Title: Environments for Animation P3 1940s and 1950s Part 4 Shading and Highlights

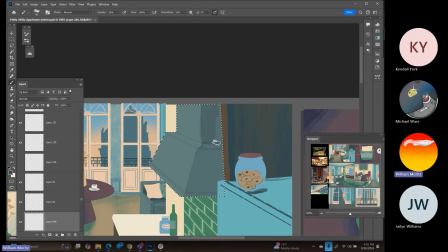Wherever there's a corner or an edge, I know that I can a little bit darker. So for this, I want to create a gradient. It's moving out of there.
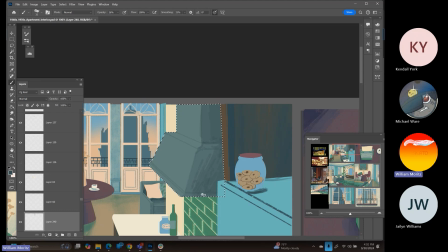Giving it just a little bit of rhythm within the shadows and trying to get some expressive brush work where I can. This guy, that's looking good. Got a lot of, oops,
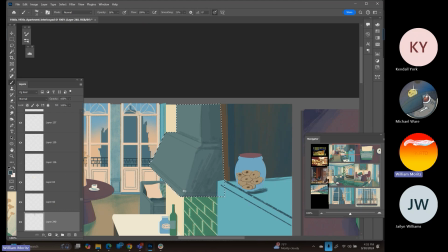a lot of shadows that we can create or a gradient moving into the highlights on that thing.
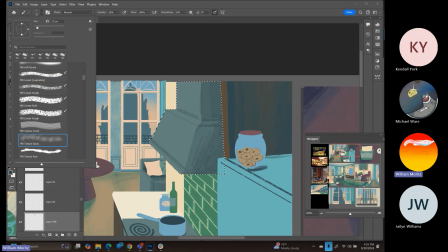But for now, let's try that speckled brush that I haven't touched this week. So this is the textured spray.
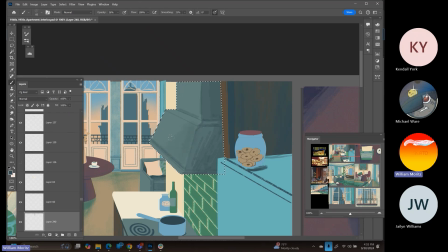I'm going to use that just to be able to give it a little bit of noise so that it's not just the flat color.
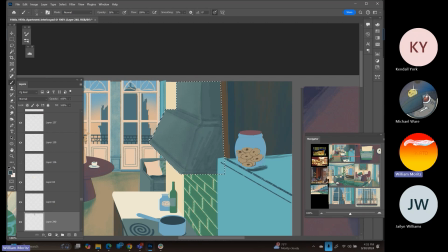There we go. A little bit of gradient going on there. Looks good. So that's becoming a little bit fuzzier than I'd like for it to be, but
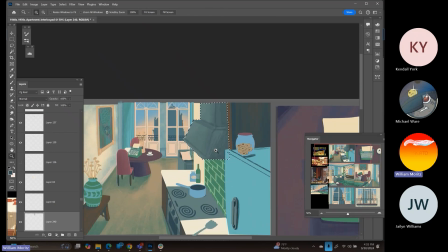and a little bit more texture showing up within this space.
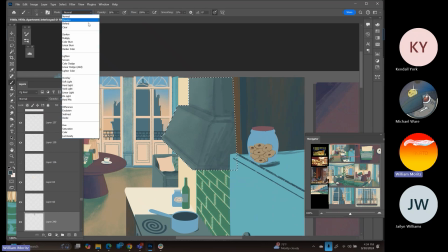So let me try and use that clear and
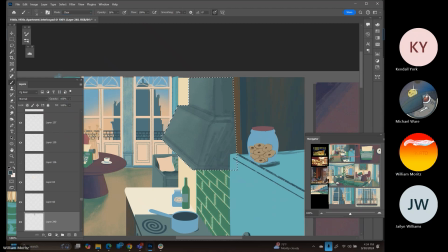oops, that's on normal clear. See if we can't lessen 55%. Yeah, there it goes. Cool.
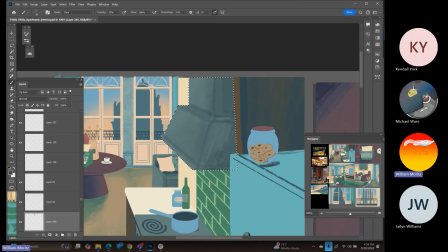So now we're dropping back some of those brush strokes that I put in there so they're not quite as visible. They'll still be there.
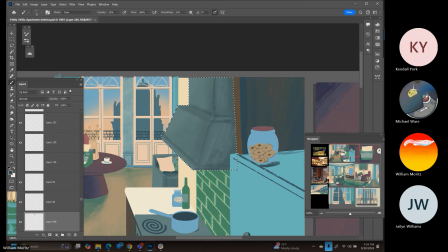Normal.
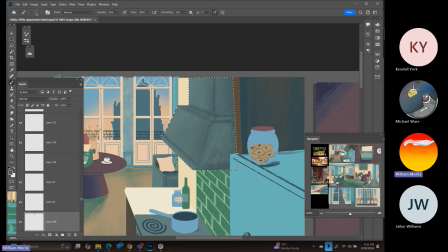And a little bit more of it in. So now they're starting to disappear. So it's got a little bit of texture that should look quite a bit stronger once we've actually got it highlighted.
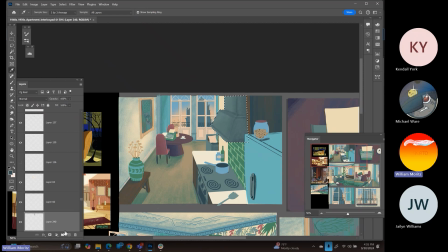I think I can go darker with the color usage here on this side. Let's see what that looks like. I created a new layer. I'm just darkening up the at the backside where the light isn't going to hit this thing.
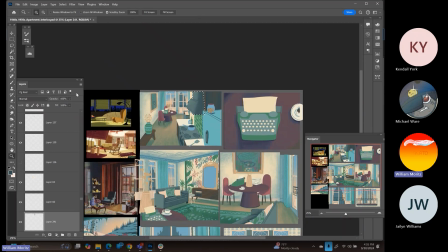I think with rim lighting, we can start to make that look quite a bit better. So yeah, that's dropping out of my shot in a really big way. That's what I want to happen.
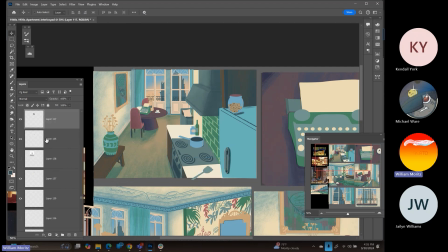Now let's go in and let's satisfy the stovetop. So again, any corners are sort of my guiding light here for what I know I can shade.
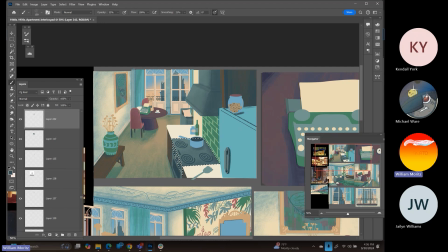Just giving it a little bit of light texture, not too much.
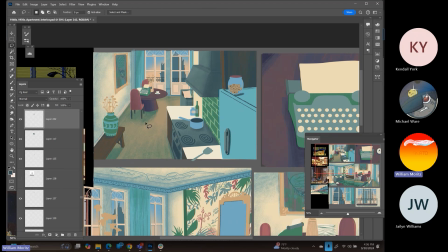That's going to get some good highlights from the light in the windows. Feels good to me.
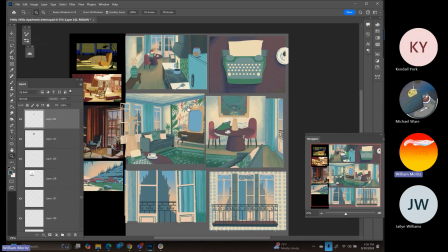See if there's anything else in here that really needs a pass with that.
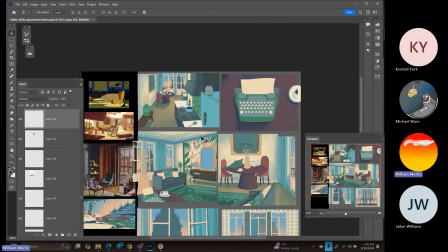Nope, not so much. Okay, so we got the countertops to do next, as well as the fridge. Let's go ahead and get the fridge in there, and then we'll worry about those countertops.
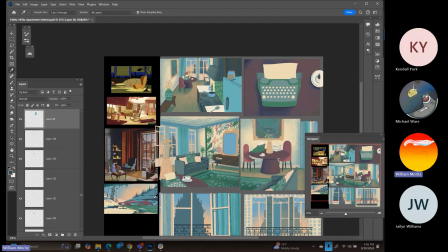So with that particular color, our darker color looks like this.